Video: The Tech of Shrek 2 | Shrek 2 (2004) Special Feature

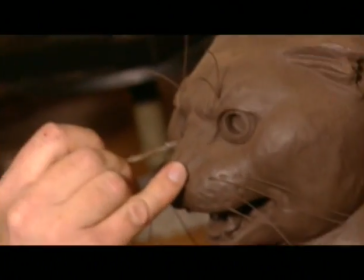[4:04]
Character designer Tom Hester plays a key role in defining the look,
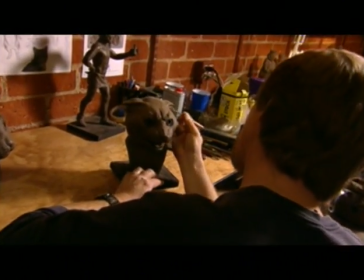[4:09]
utilizing research, a fertile imagination, and clay to craft the film's amazingly rich characters.
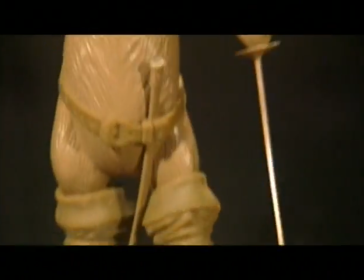[4:15]
With a sculpture, we can kind of talk about 360 degrees of angle there and really figure out how this character is going to look.
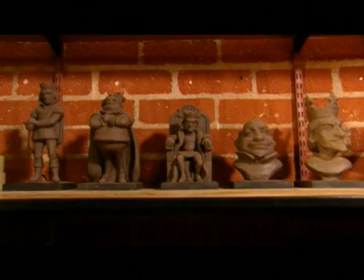[4:23]
We'll do several versions. We've got like 11 versions of the king character, for instance.
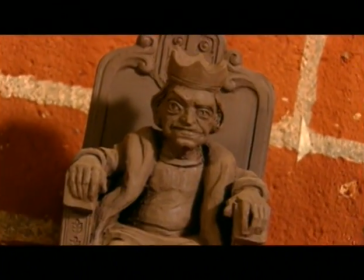[4:30]
Let's try him heavy, let's try him skinny, let's try him with a kind of, greasy look to him, and, let's try all these things.
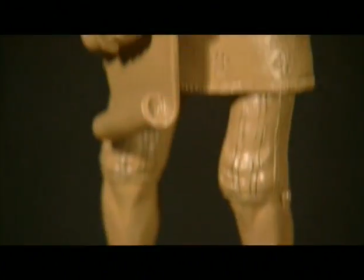[4:37]
But we really have to identify the character first.
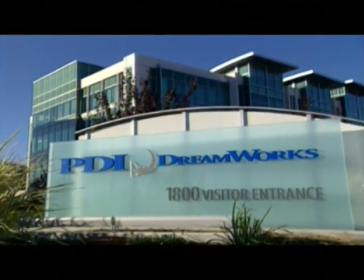[4:39]
At that point, we'll transfer all these sculptures, send them up to PDI so that can be digitized into the computer.
Well, let's explore that, shall we?
Shrek 2 really, we always joke, is really like a fashion show.
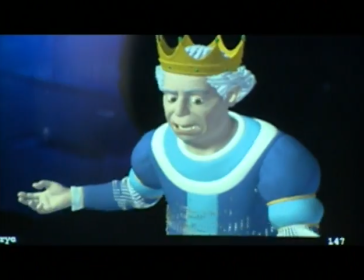[4:56]
In designing character clothing that moves, wrinkles, and reacts to light like real cloth,
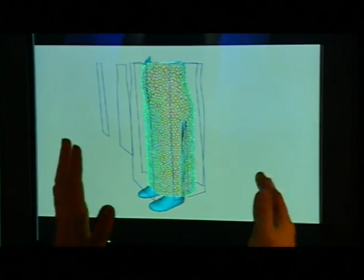[5:02]
costume designer Isis Musendin worked closely with animators in bringing a remarkable selection of wardrobe to fruition.
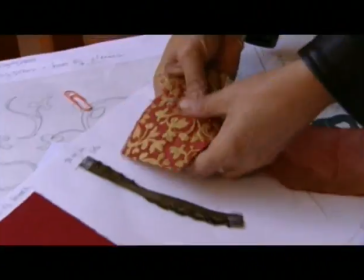[5:10]
We design everything on an animated film: the fabric, the trims, the clothing, the jewelry, the shoes.
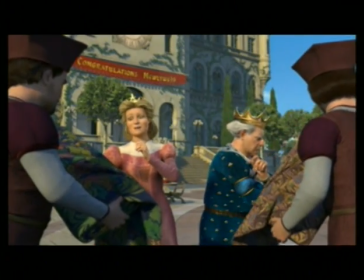[5:19] Well, they're both festive, aren't they? I think the crowds are going to look amazing.
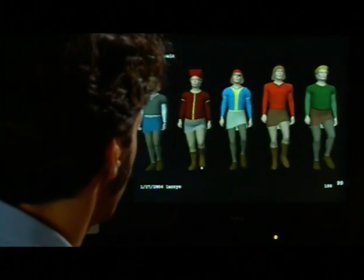[5:25]
We created fabrics that could be used 100 times over, punching in different colors.
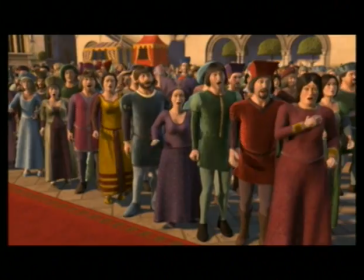[5:32]
We found every way we could to multiply and to make it more interesting visually than just the few costumes we had before.
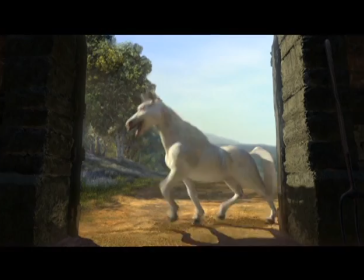[5:41]
Once all the sets are built, the characters cast, and the costumes created,
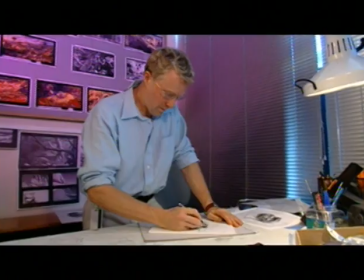[5:46]
it's the job of the production designer and art director to oversee every little detail. We have to design everything: twigs, rocks, boulders, moss on the rocks, how it grows on the rocks, forest debris.
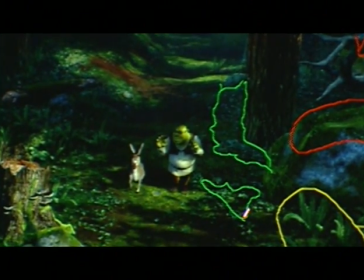[5:58]
So we had different levels of things. So forest debris would be anything from pine needles to oak leaves to bark to stones.
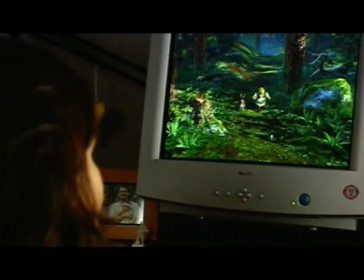[6:05]
We strategically placed those in the shots to give it a more natural feel. It's fairly challenging, but I think it works.
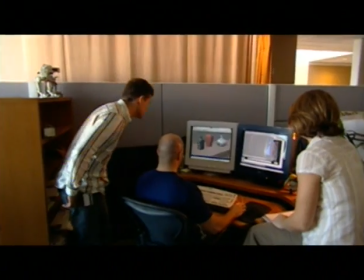[6:12]
It gives Shrek a uniqueness, and that's probably what part of its appeal is too. Shrek 2 is just as amazing as Shrek 1 in terms of being state-of-the-art, cutting-edge technology of animation.
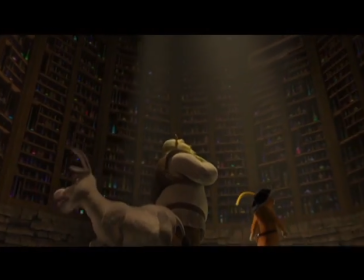[6:23]
So it's just even more of a spectacle than Shrek 1 was.